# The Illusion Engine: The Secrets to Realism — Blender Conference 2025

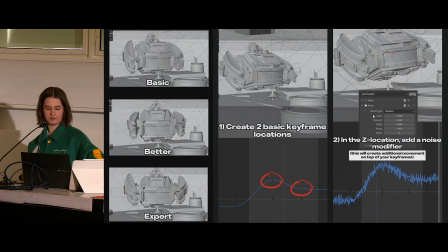2699s
It's giving complexity of movement, when again, it probably didn't need to have it, but it's good to be able to give the impression that something more complicated is going on.
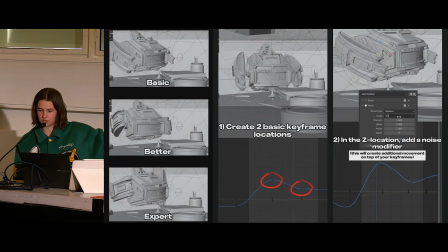2712s
And this whole process is, done within, I don't know, like 10 minutes of 2 keyframes coming in, spinning the arms, adding a noise modifier to add that extra kind of level of detail.
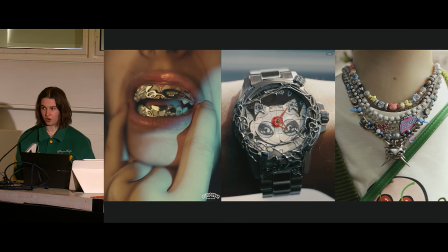2725s
These were some of the shots that I showed last year on kind of my presentation. And yeah, they're the ones that especially the middle one, for some reason went viral on Instagram, and people thinking that it was like a really complicated thing.
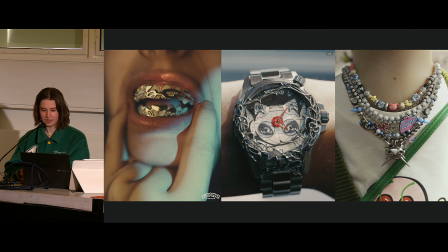2741s
But I'm able to publish these renders out so quickly because a lot of the times, it's going to be very exposing,
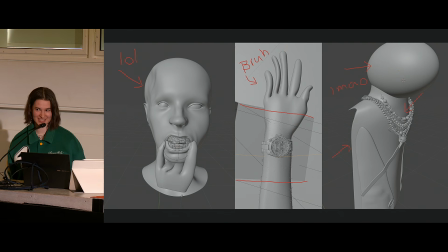2749s
if I'm not using this asset and I'm primarily using it for these images,
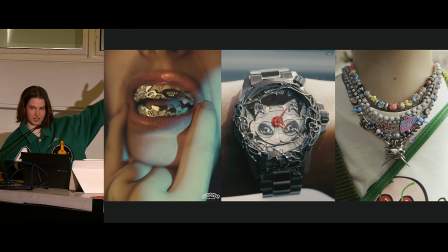2756s
I know I'm making this render for this exact image. I had the idea in my head for this image. That's what I want to create. Meaning I know I didn't need to use the face model. I don't need to build a head on the neck, because in my head that was what I wanted.
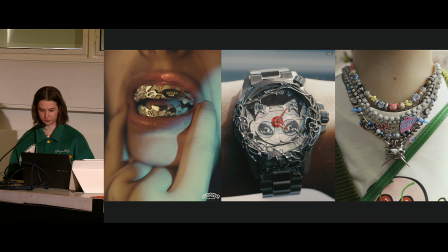2773s
Obviously, in many aspects, if I'm gonna do a short film and I need the camera going round, I'll take a different approach. It'll probably be better to do the proper approach. But in these examples, they were demonstrations of ideas of products I had in my head that I wanted to present to maybe like a company or someone that wanted to collaborate with us.
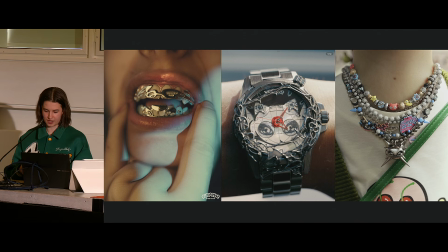2790s
And I knew I just needed the idea to be on paper for them to look at.
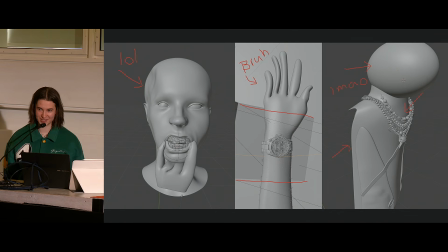2794s
And so again, yeah, it's like if I was to give these files on Patreon, I'd have to really go through them and make them properly, because I don't feel like I'd be able to distribute these out to people, because yeah, they were there they're built for a purpose of the camera view.
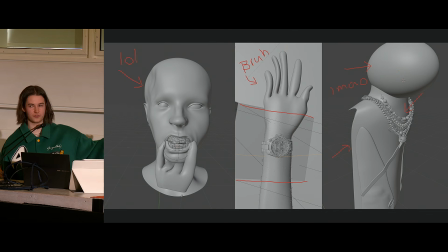2813s
The arm, I mean, a lot of this project was mainly in the texturing. A lot of effort went way more into texturing and the actual designs of the necklace,
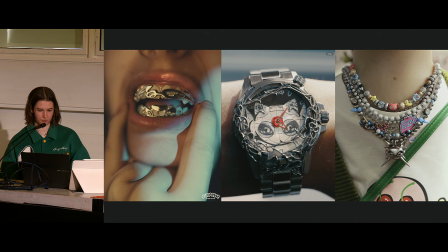2823s
and like I wanted all my time to be spent on what the necklace looks like or what the watch looks like.
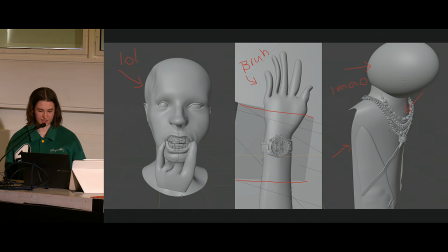2828s
I didn't want to spend time rigging a hand model. And I knew that the textures was going to play a more important role, and the lighting was going to play a more important role. So in this aspect, I don't even know why the head is crushed. I don't know.
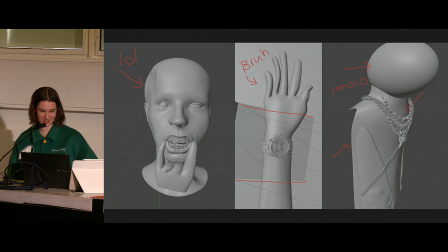2843s
Maybe there was a reason. Maybe the lighting was coming in at a strange angle, and I just decided to start warping it at the top. But the reason there's a big circle blob on the neck was just to also give the impression that there is a head by having shadow.
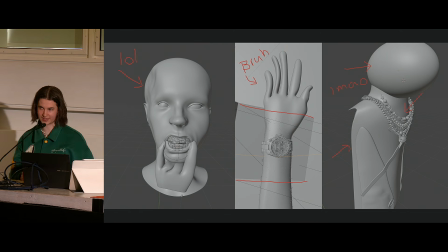2858s
So of course there is going to be a head on top of the neck, but obviously you're not seeing the head, so I'm just adding a circle there as a shadow, kind of acting as a shadow.
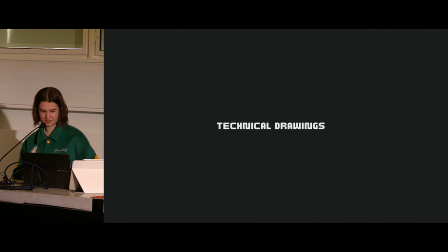2867s
Another thing, technical drawings, probably another aspect which seems really boring and complicated, and I don't want to do that.
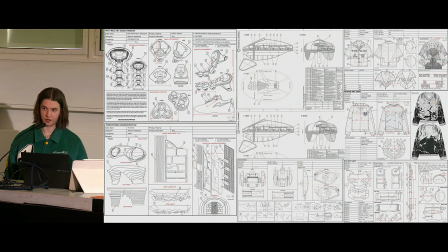2875s
But a lot of the times, if I'm presenting products or an idea for something to anyone that I want to pitch an idea to, it's also very nice to have technical drawings. Again, it's cool to be able to know the proper way to do it. So I come from like a product design kind of background, so I enjoy the actual process of doing
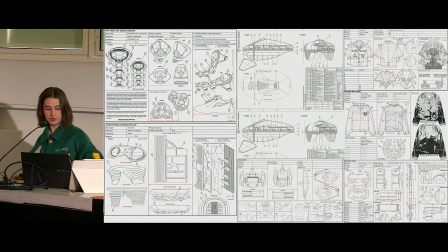2896s
AutoCAD's like proper technical drawings, and I understand how to build it. But again, every single one of these wasn't built that way.
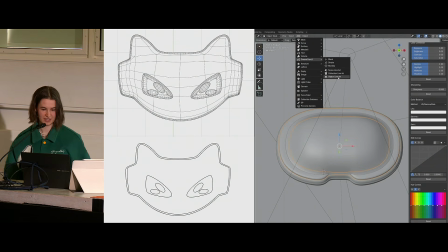2904s
It's either built with add grease pencil and then exporting the grease pencil, adding it in Procreate, not even Photoshop, in Procreate on my iPad, and then sometimes just adding more lines over it.
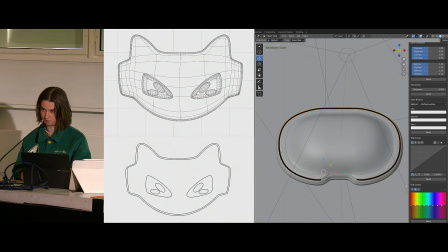2918s
And same with kind of this image on the left. I've took a screenshot of Blender, added it in Procreate, drawn around my screenshot,
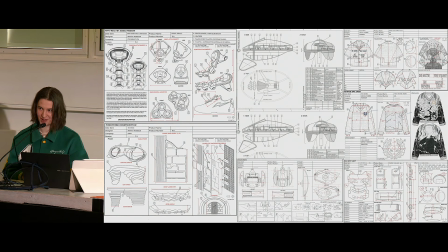2926s
and just presented it in a way that gives the illusion of complexity. And at the same time, this is helping me to kind of understand, and also every single one of these, a lot of these designs on the right were used for manufacturing the actual jumper itself. So it wasn't even like there was limitations to doing this the shorter way.